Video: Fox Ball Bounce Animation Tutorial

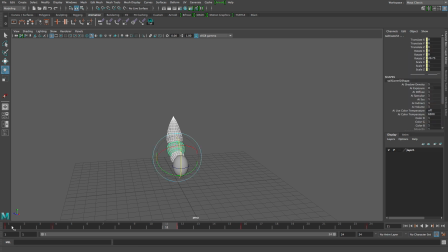(20:25)
All I did was I grabbed the tail, I set its two poses, pose 1, pose 12, pose 24, and then I went a couple frames out and already transitioned this motion to happen a little sooner on the 4 that's going to transition into the 12,
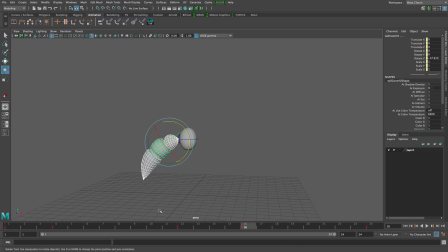(20:43)
and same with the 16, because if I leave this ball moving without frames 4 and 16, then what I'm going to end up with is, well, here, just right click, delete that tangent, or that key, right click, delete that key. What I end up with something is moving at the same time.
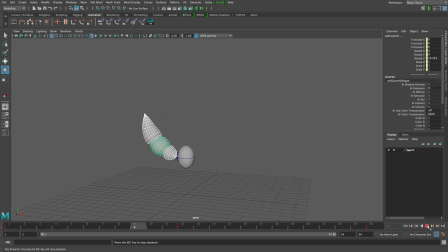(21:01)
It doesn't feel like it's following. So all I did was I added an extra pose mid-air where you're actually seeing the tail follow after the ball. And this one doesn't have the S curve, it's just a very simple drag. And it'll easier to follow.
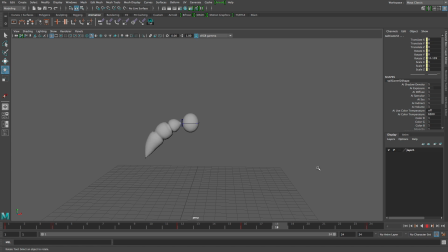(21:17)
And it still looks good. It still feels like a drag motion. Okay? So the last thing that we were going to touch on were the ears, and it's not required that you do this, but it's kind of nice.
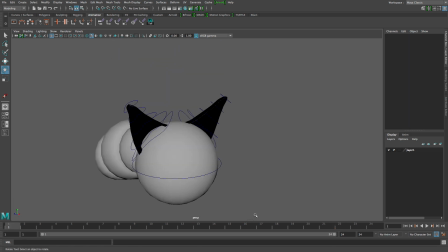(21:32)
So the ears kind of work the same way. I'm not going to key all these individual little controllers. I'm just going to worry about this one.
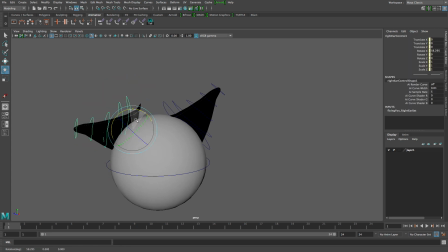(21:41)
So there's a controller at the base, and if you move that base controller, it moves the ear out of the fox's head, which isn't going to help.
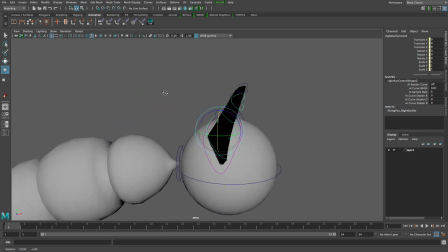(21:49)
The one right above it allows for some distortion. You can distort it forward, back, side to side.
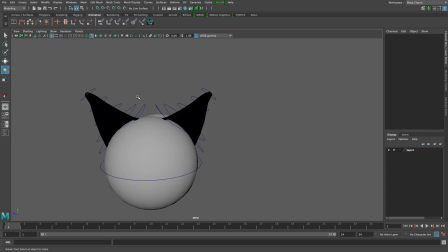(21:58)
We don't have to get too crazy with it. So I'm going to grab it on both sides. So grab one controller, press Shift, grab the other, and we're only dealing with rotation. So Shift E for rotating that channel.
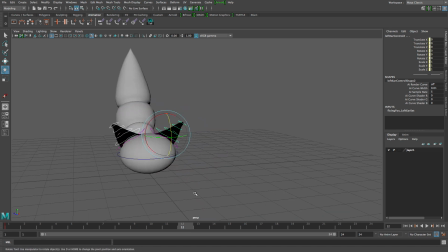(22:12)
And 12, by the time it hits 12, okay. Shift E, Shift E. So I just went ahead and set up some keys to start with.
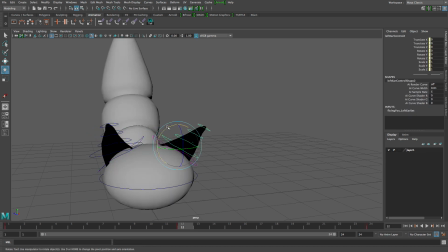(22:25)
I'm gonna rotate this up. There we go.
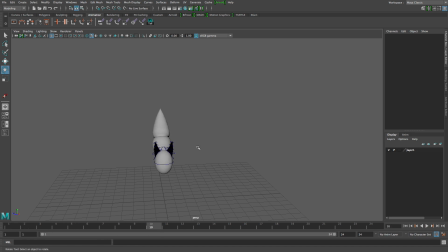(22:36)
So you kind of feel that drag. When it comes this direction, we're gonna want to shift this so that it's following the new momentum. There. Very simple.
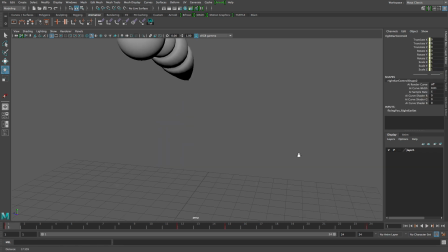(22:56)
So what I did, just to make sure you caught it, was I keyed the second control on both sides. I set a Shift E, which is a rotation key. When we got to 12, this was, grab that wax pencil.
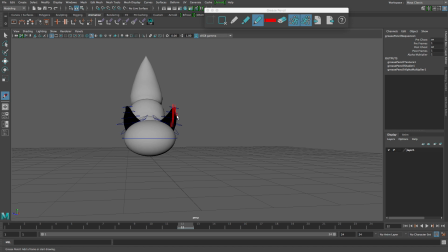(23:14)
What this was doing, the ears are aiming straight up because of the drag, so the air resistance. As the ball comes down, the ears are going to go up, right? Okay. And then, of course, as the ball goes back up,
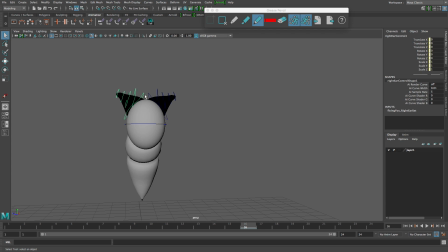(23:32)
it's going to cause these ears to droop down because the ball's going up, and these ears are catching the air, causing them to droop the other direction. So I just went a couple of frames in.
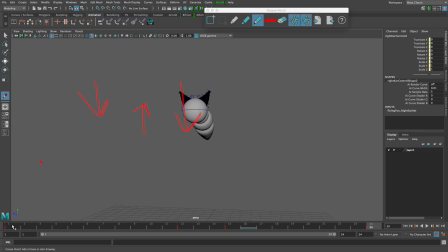(23:48)
And then as the ball comes back up to the top, it kind of, comes back to its regular resting shape. I'm going to get rid of these marks. This is very distracting. So, sweet.
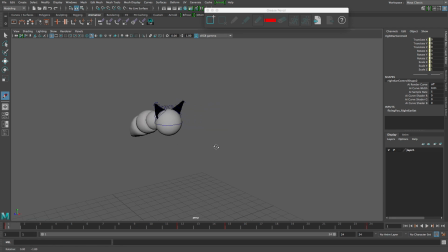(24:06)
So the resting pose, because, there's kind of that pause right before it goes down, right when it's come up. Ears stretch down, or stretch backward, then they stretch backward the other way. And we got a nice little ball bounce with some secondary action.
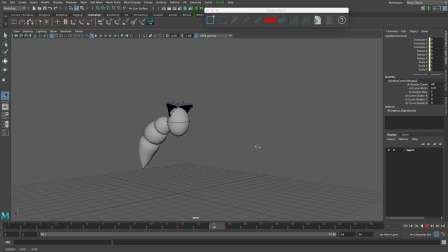(24:24)
Okay, so go ahead and give this a try. You can get this particular version a try.